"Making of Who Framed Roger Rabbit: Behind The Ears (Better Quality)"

Well, originally I was asked in just to look at the octopus bartender scene. The animators didn't want to have mechanical rigs because they wanted the arms to be constantly moving and flowing.
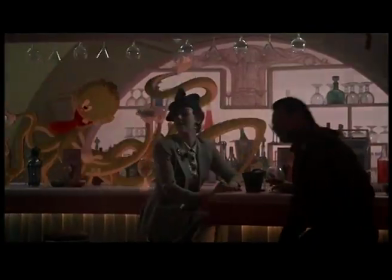[16:40]
So they didn't want to have to paint out mechanical rigs.
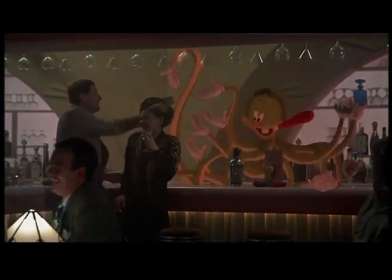[16:43]
So they wanted an invisible man technique of moving all the octopus's objects around,
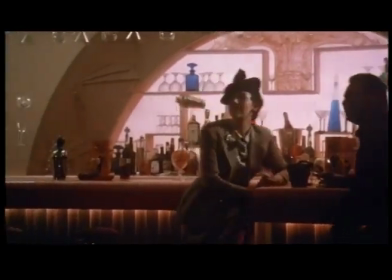[16:49]
like the shaker and the bar cloth, and pouring the martinis. I mean, it was a surreal experience to watch the Ink and Paint Club in action without any tunes and just all these objects moving all over the place,
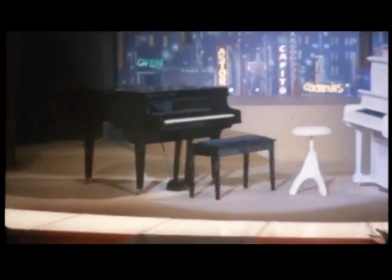[17:03]
you know, that represented cartoon characters.
Does anybody understand what this duck is saying?
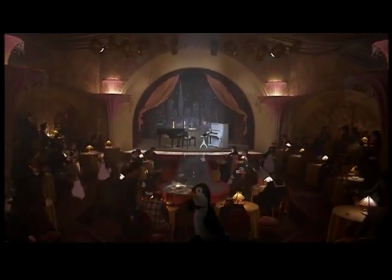[17:11]
And it was a very difficult sequence to turn over to the animators because it was hard to spot every single interactive device that Bob designed on the day and had going.
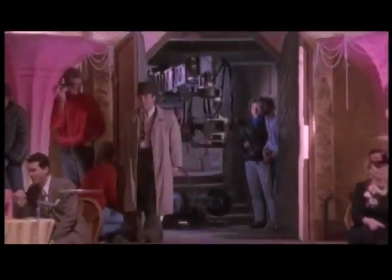[17:23]
But it was really, quite something to try to recreate that in your mind later, you know, when you went to animate it.
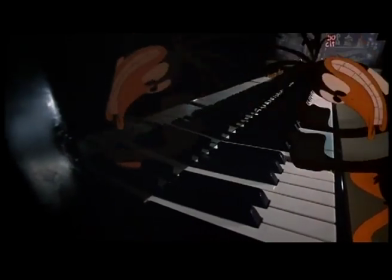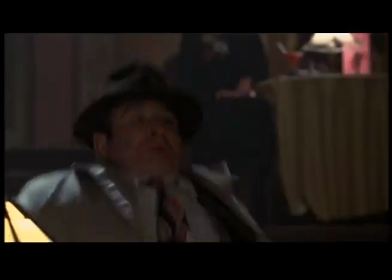Shooting the live action part of this movie, as difficult as it was really enjoyable because it was working with a,
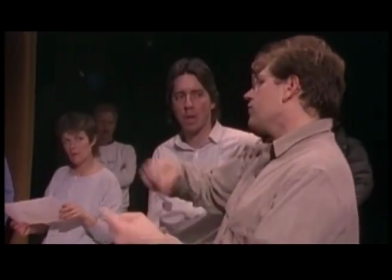[17:52]
you know, sensational crew of craftsmen and great actors. It was the longest movie I had ever worked on. I mean, we had a year of post-production where we were animating and doing ILM stuff. And remember, all of this was done by hand. All of the characters in the movie are drawn by hand. There's not a computer shot in this movie.
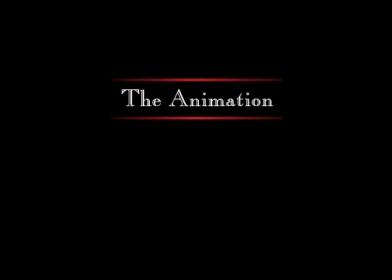[18:13]
Well, I always thought when I read the script that you know, there was a specific styles and the type of animation that it should have, that the film should have. I mean, the best technique was always done by Disney, and the most interesting characters were done at Warner Brothers.
Me, what's up, Doc?
And Tex Avery always did, in my opinion, the funniest humor.
Have a good day, sir.
That's what I wanted in the characters, the combination of those three.
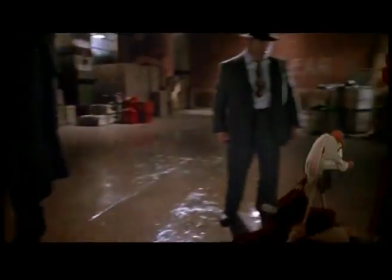[18:48] You heard me, I said drop it. Run, darling. Yes, it's me, my dearest. I'd love to embrace you, but first, I have to satisfy my sense of moral outrage.
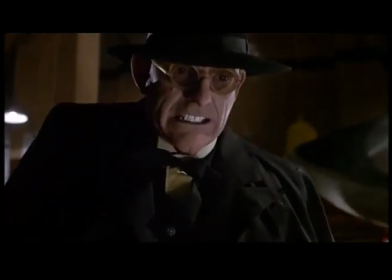[18:57] Gun down, you buck-toothed fool.
I always knew the technique was going to work because I had a great animator in Richard Williams who understood the tone of the movie. And he's an absolute genius.
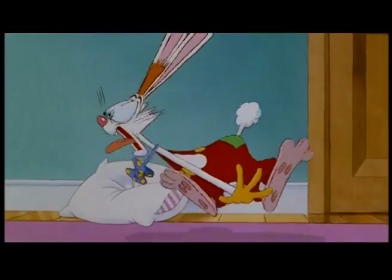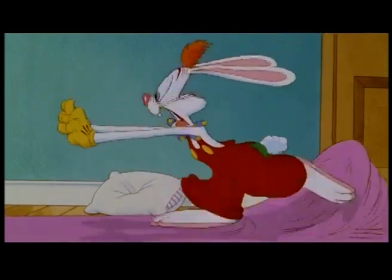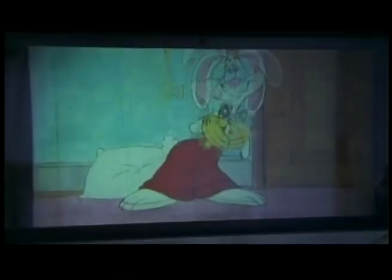[19:23]
The 40s cartoons, they all look like clowns. So I took the orange hair and the droopy head and semi-Bugs Bunny cheeks and Porky Pig's bow tie, Goofy's pants,
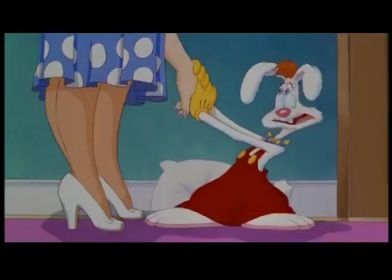[19:38]
and Mickey Mouse's yellow hands from the 40s. And then they thought the color, well, the thing is, I'll draw it like an American flag.
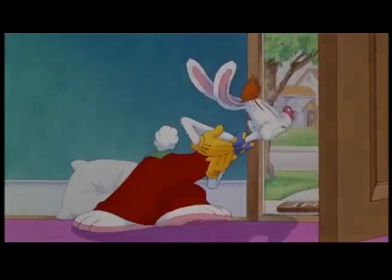[19:46]
This white rabbit with red things and a blue bow tie, and it looks like an American flag, subliminally. So everybody liked it.
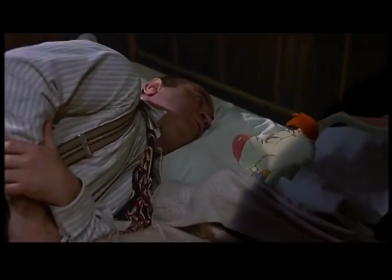At one stage, when I was looking at the animation of Roger, I looked at his ears. And once I started focusing on his ears, it was like ballet.
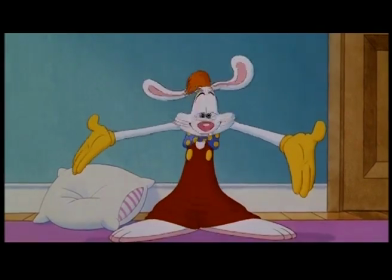[20:10]
And in fact, Richard told me he was sort of mimicking the motion of these ears, sort of based on like ballet motion and movements. In fact, it was like a physical indication of the emotions of this character.
Get out of that chair!
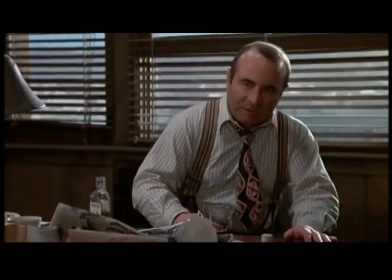[20:29]
I mean, the thing about we animators is we're observant.